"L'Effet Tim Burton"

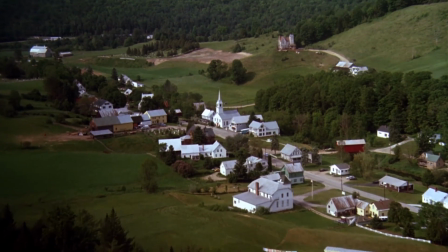Après avoir passé un bon bout de temps sur les personnages de Tim Burton,
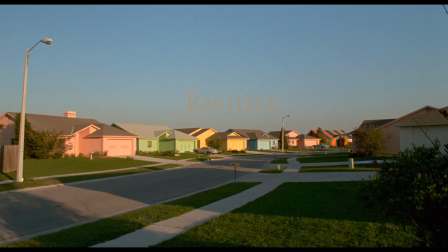découvrons ces deux types de décors fétiches, à savoir la banlieue, de préférence américaine, et l'architecture gothique.
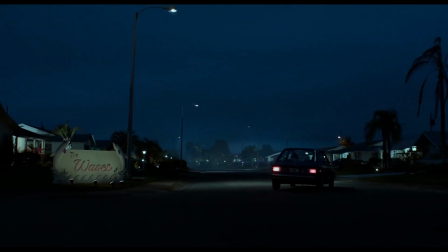L'utilisation du fantastique et du conte permet de rendre cohérent cette opposition d'univers.
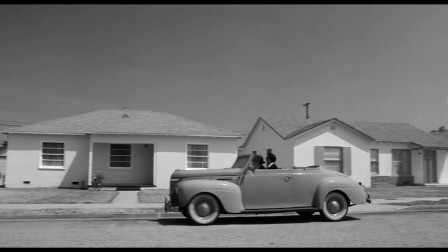Burton ayant vécu son enfance en banlieue, dans la ville californienne de Burbank, se sent justement comme un poisson hors de l'eau face à toutes ces maisons alignées et identiques,
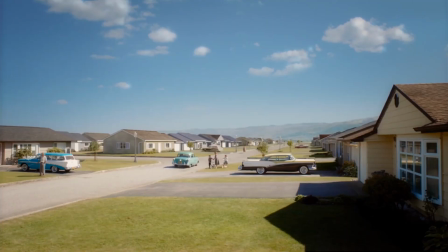où la promiscuité du voisinage amène souvent à une forme d'uniformisation de la pensée et des modes de vie.
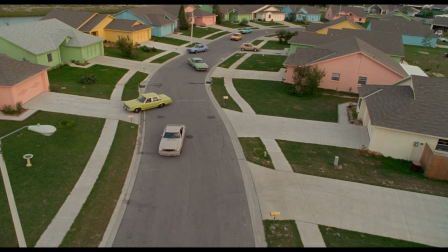Burton en fait alors le symbole du conformisme dans son cinéma, que l'on peut voir dans toute sa splendeur dans Édouard aux mains d'argent.
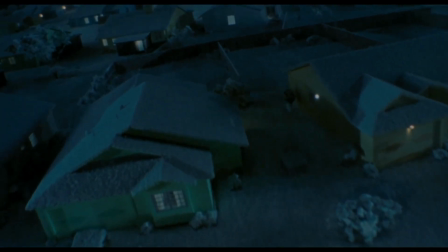Le film a finalement très peu d'effets spéciaux. On note surtout une miniature de la ville et du château présentée au début par un long plan aérien.
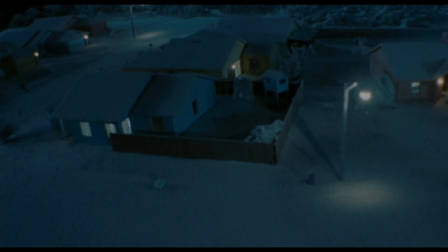Involontairement, je pense, on se rend compte que la ville fait très maquette, alors que le château est déjà plus réaliste et joli.
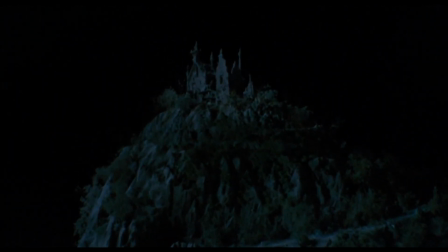Comme si la banlieue était rendue artificielle contrairement à la demeure d'Édouard.
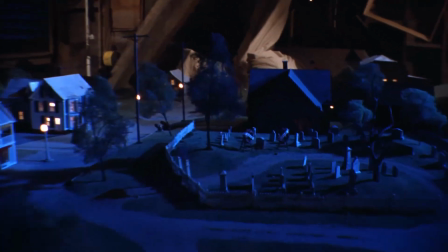Il y a également une maquette de la ville dans Beetlejuice, mais elle fait partie intégrante de l'histoire là où réside le personnage éponyme.
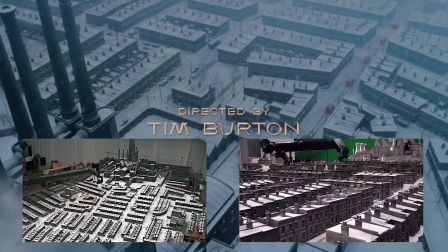La banlieue de Charlie et la chocolaterie est une très grande maquette fabriquée à Londres, avec encore une fois des maisons quasi toujours identiques les unes aux autres.
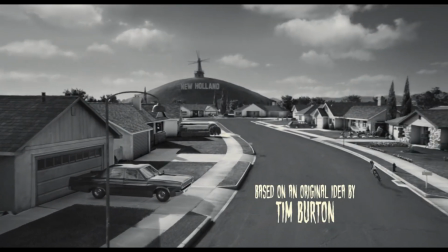Dans Frankenweenie, il y a forcément des maquettes, mais également beaucoup de CGI, notamment pour les environnements.
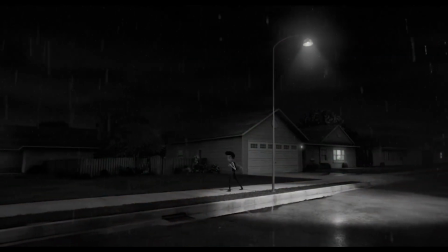La raison est que la taille des marionnettes font de 30 à 45 cm de haut, dû à leurs mécanismes faciaux, ce qui les rend particulièrement grandes pour ce type de film.
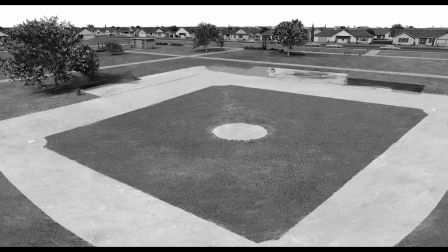Du coup, les décors s'agrandissent en conséquence, jusqu'à devenir trop grands pour tout construire en studio.
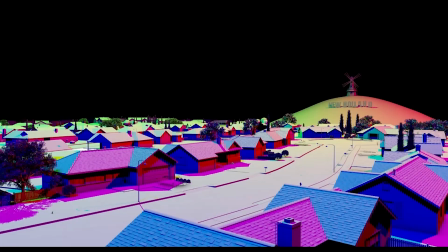Plusieurs plans larges montrent alors des pavillons entièrement 3D.
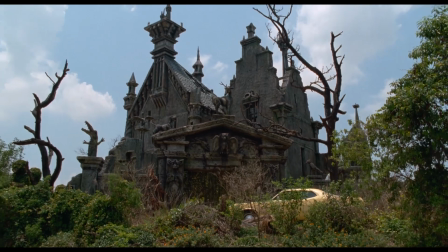En opposition à la ville, l'architecture gothique, donc, contrastant fortement avec le conformisme des foyers de banlieue.
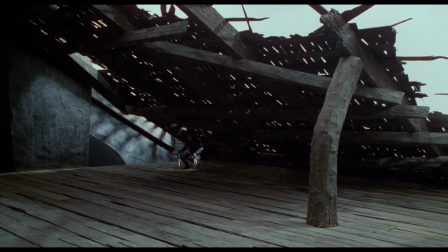Car ce type de décor est, selon Burton, le symbole de l'isolement.
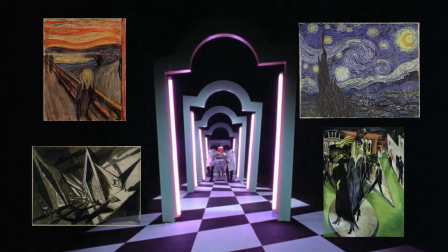L'architecture déséquilibrée sort tout droit de l'art expressionniste, qui est un courant particulièrement apprécié par le cinéaste,
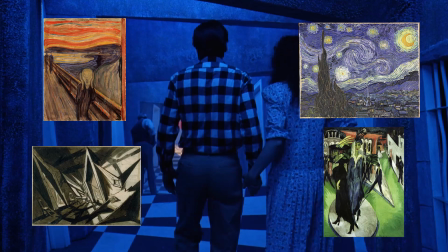consistant à déformer la réalité, parfois en exagérant les perspectives, pour exprimer un état d'âme et une vision du monde,
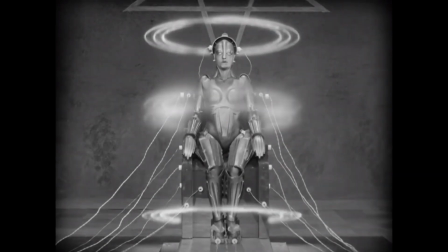souvent pessimiste. L'expressionnisme allemand, développé à partir des années 20 au cinéma, a énormément influencé de très nombreux réalisateurs,
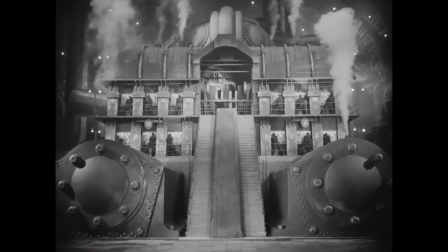dont Burton bien sûr, à travers les œuvres de Fritz Lang, Murnau ou encore avec le cabinet du docteur Caligari,
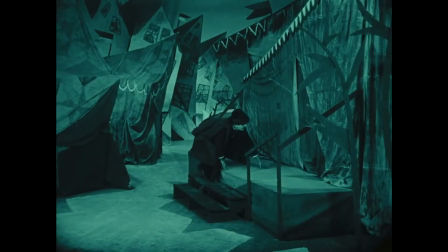un des premiers films à réellement lancer le genre de l'horreur au cinéma en 1920.
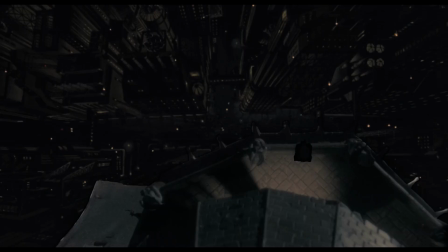Dans Batman, la ville de Gotham est un mélange de celle des comics, donc plutôt années 40, et d'une vision dystopique de New York.
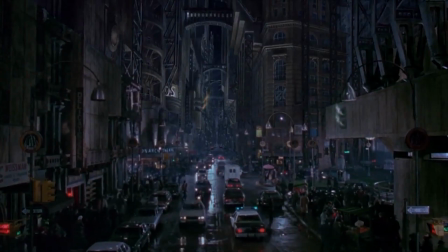Les buildings montent tellement haut qu'ils assombrissent les rues et se rapprochent donc énormément du Metropolis de Fritz Lang de 1927.
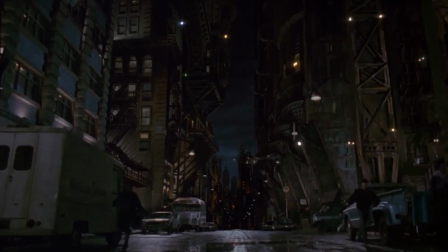Les décors sont construits jusqu'à 15 mètres de hauteur, le reste est en maquette.
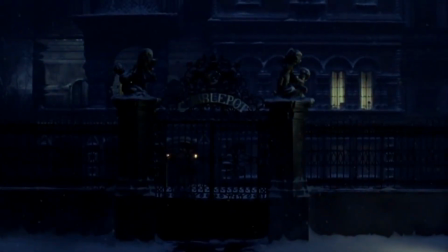Et il y a aussi des matte paintings. Dans le plan d'ouverture de Batman le défi, la caméra avance devant le manoir de la famille Cobblepot,
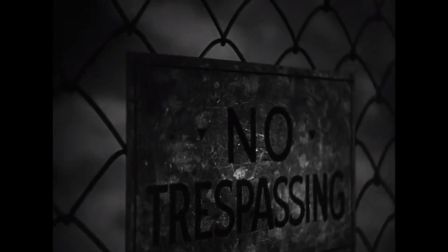un plan d'ailleurs inspiré par l'ouverture de Citizen Kane d'Orson Welles avec la grille et le manoir.
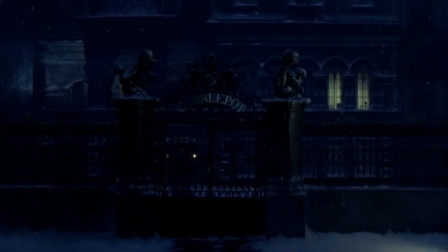Dans le cas présent, le manoir est une miniature, tout comme la grille,
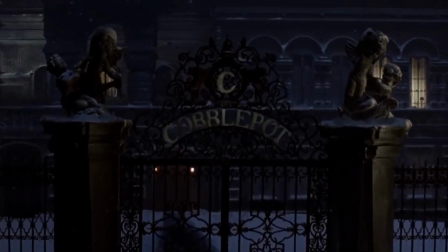mais sont tous les deux filmés sur des rails en mouvement afin de forcer la perspective et donner une impression de gigantisme.
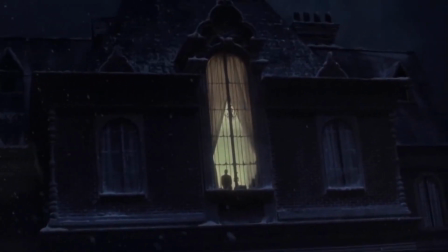La neige est filmée à part sur différentes prises, puis incrustée. Et enfin, la silhouette à la fenêtre est une rétroprojection.
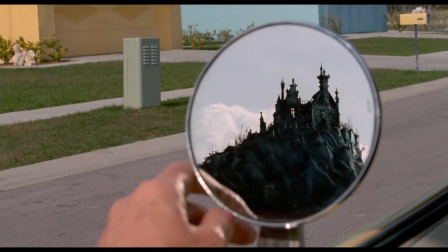Dans Édouard, le château que l'on aperçoit dans le rétroviseur de la voiture est la maquette.
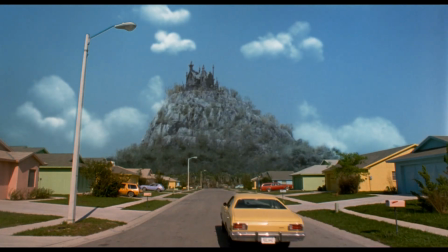Et puis ce matte painting, que l'on peut d'ailleurs voir trembler, a bien vieilli, mais représente bien l'opposition visuelle et thématique de l'histoire.
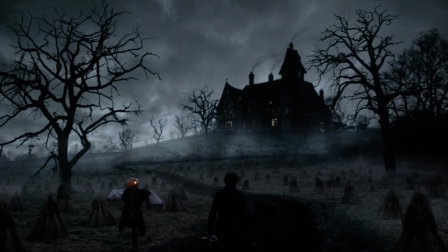Pour l'ambiance gothique de Sleepy Hollow, ILM remplace le ciel sur une trentaine de plans,
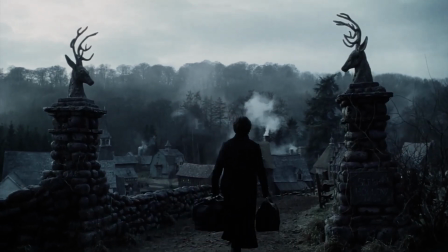avec aussi des matte paintings pour des environnements, principalement basés sur des peintures établies par le chef décorateur du film.
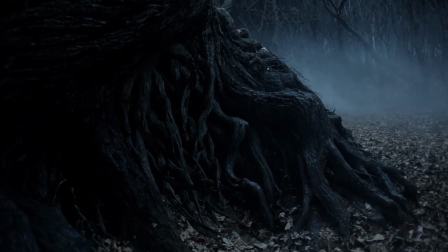Des branches de l'arbre biscornu sont en 3D lorsqu'elles s'ouvrent ou se referment en la présence du cavalier sans tête.
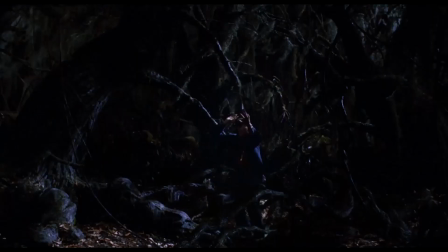A l'inverse, dans Big Fish, les arbres sont réellement manipulés sur le plateau lorsqu'ils attaquent le personnage.
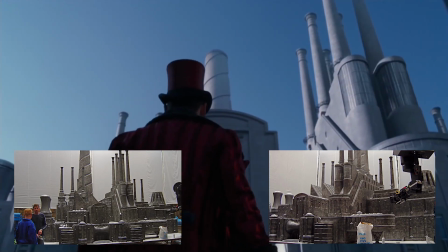Malgré l'utilisation massive du numérique, l'usine dans Charlie et la chocolaterie est une très grande maquette, tout comme la banlieue en face dont on a parlé.
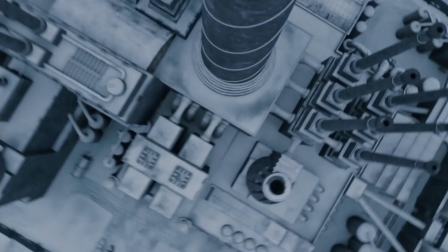L'usine est quelquefois en 3D avec les scènes de l'ascenseur.
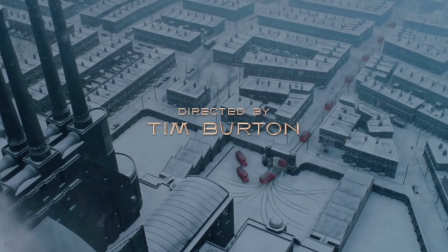CineSight s'occupe de donner vie aux maquettes du film en ajoutant virtuellement de la population comme des piétons ou des véhicules pour les plans larges.
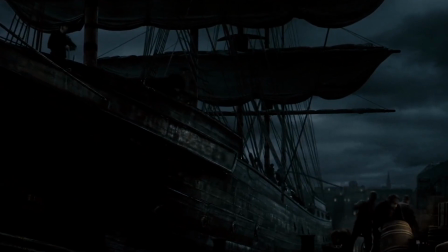Il fut un temps envisagé de réaliser Sweeney Todd entièrement sur fond vert, comme Sin City par exemple,
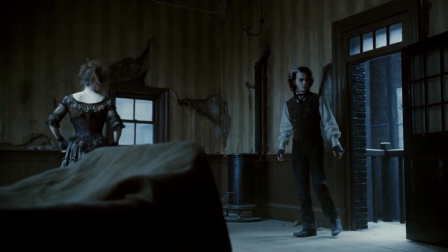mais l'idée est abandonnée pour des questions de budget, mais aussi car Burton préfère que les acteurs aient de vrais décors face à eux pour interagir.
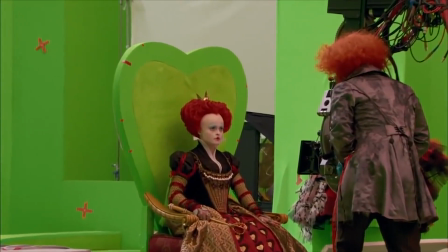Pour info, deux ans plus tard, il tourne Alice dans un studio avec du vert fluo partout.